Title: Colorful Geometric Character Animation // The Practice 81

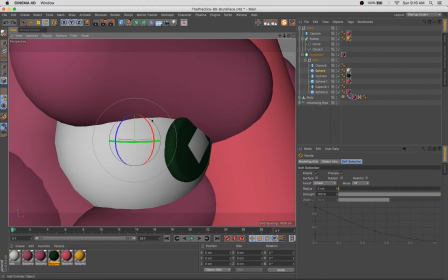And so what's great is you can use, and we'll get there in just a minute, but you can add these, facial features and then,
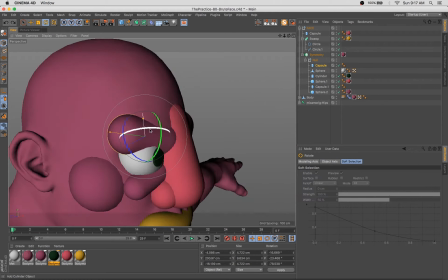insert them into this animated rig and have it follow along with the body.
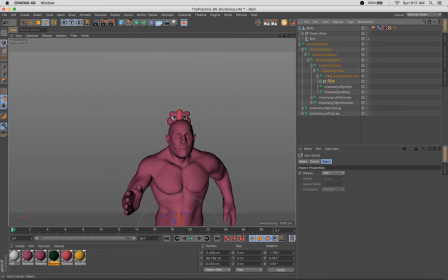And I'll show you some techniques as we get a little bit further, and not only how to get this face to move with the rest of the body, but to add,
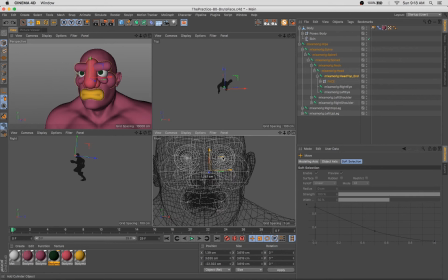to rather easily add some movement to the face itself and have it kind of jiggle and bounce around with the rest of
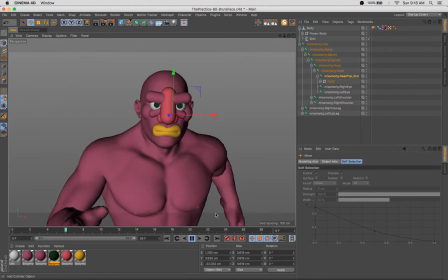the animation. So we'll get into that.
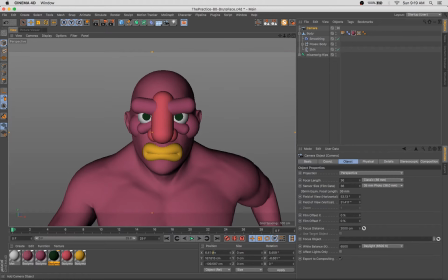So you can see there I'm actually adding that smoothing deformer and further simplifying the way the body looks. It didn't match so well, all the realistic details, and it's really, I think, about getting the level of detail and
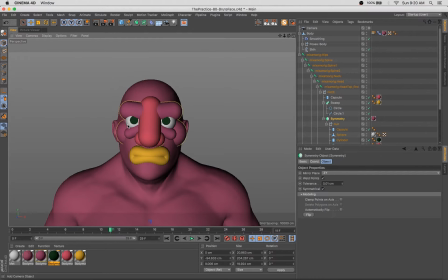the sort of simplified graphic nature of the face to match with the body.
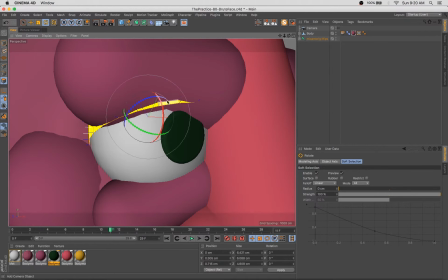And it would be kind of tricky to do that by hand, I think, but the smoothing deformer is a really excellent way to do that.
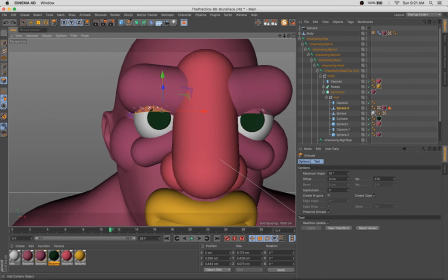And you can adjust almost like you would transparent layers in Photoshop.
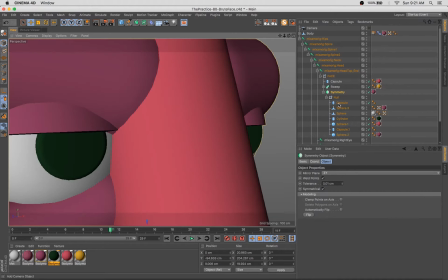You can sort of adjust the degree to which it simplifies that base mesh.
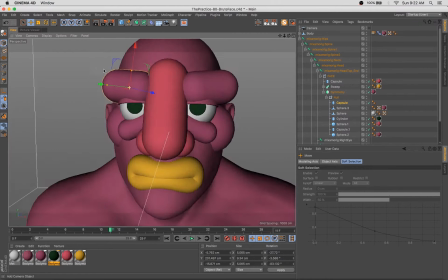Really making that brow line kind of prominent.
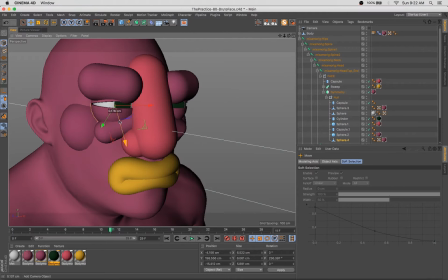And at this point, this character is sort of reminding me of, I think it's like Panthera, Panthero or something.
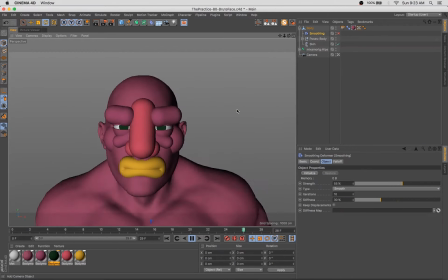One of the characters from the Thundercats.
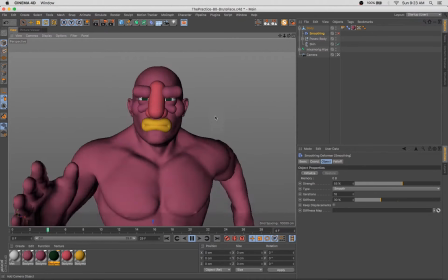If you can think of the name of that Thundercat, drop it in the comments below.
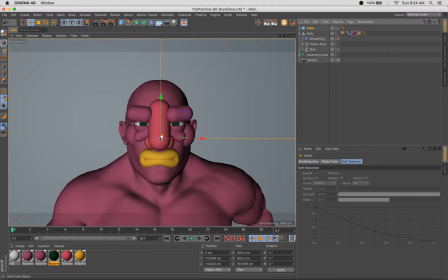So here, in terms of really going simplified and making this, a fairly simplified
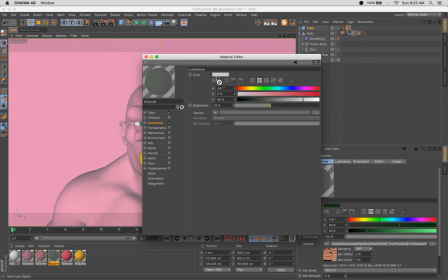animation, I thought it'd be cool to just overlay the character onto a color that's darn near exactly the same color he is,
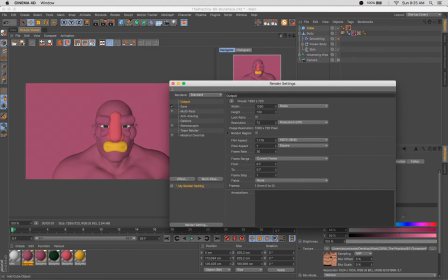right? So we've got sort of a tone-on-tone look that I think looks really sweet.
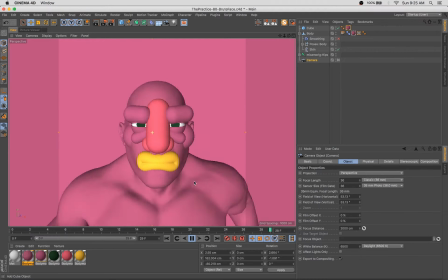And since he's sort of jiggling all over the place, spent some time sort of getting him centered. I sort of had to average out the location of his face across the entire animation,
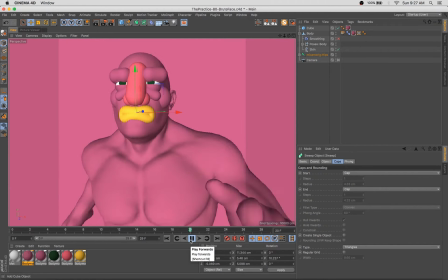and we go through and tweak that a whole bunch as the episode rolls on.
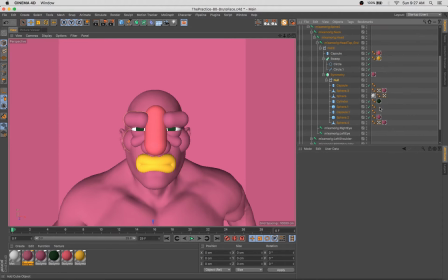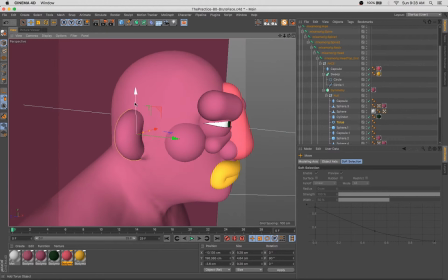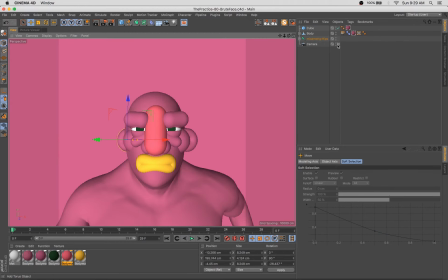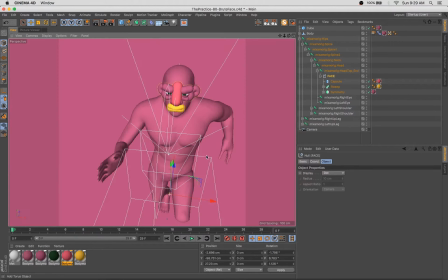And here it dawned on me that, much like, I guess, a normal realistic human,
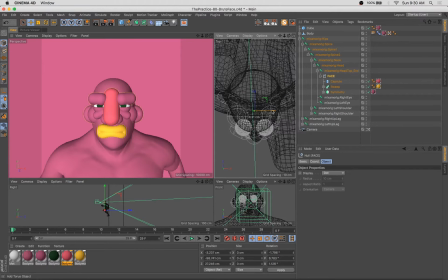the models that you get out of Adobe Fuse are not typically perfectly symmetrical.
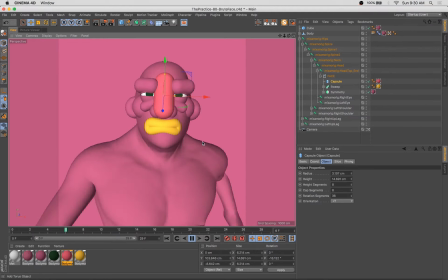So I noticed that there was some sort of asymmetries here that were exacerbated also by the rigging,
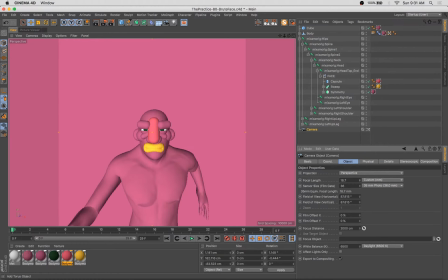because of course he's moving around slightly off center too. Because I think the Mixamo animations are generated using like true motion capture.
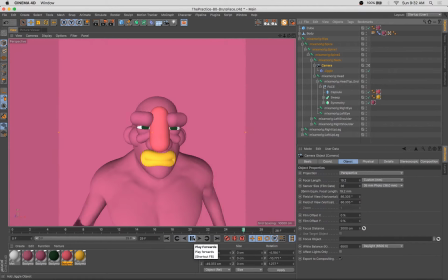So those suits with all the little dots on it in a big room where the actual,
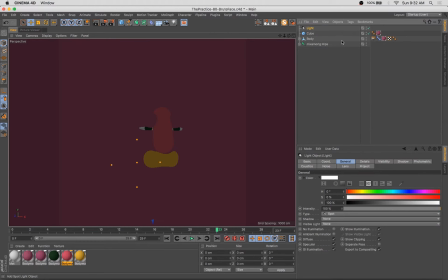the motion of an actor or a model is super accurately captured, which is pretty interesting stuff.
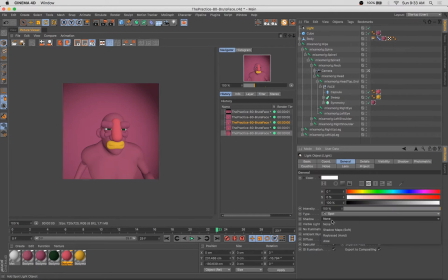But that will, part of what makes it look so lifelike are the little asymmetries and super realistic motions.
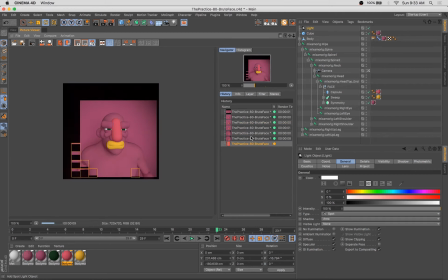But when you're doing something as graphic and simplified as this, it's nice when things are centered.
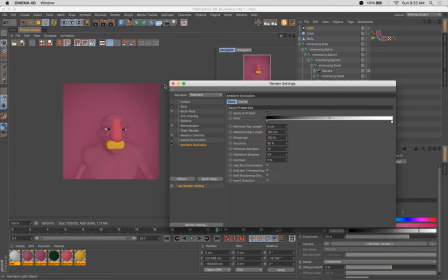Obviously, if you throw things into a symmetry object, they're going to be perfectly centered.
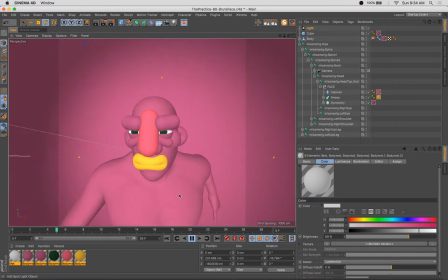So I had to sort of tweak things and get them to a comfortable place without it being, mathematically centered, so to speak.
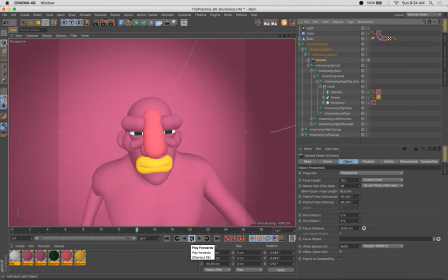The other thing I'm doing here is adjusting.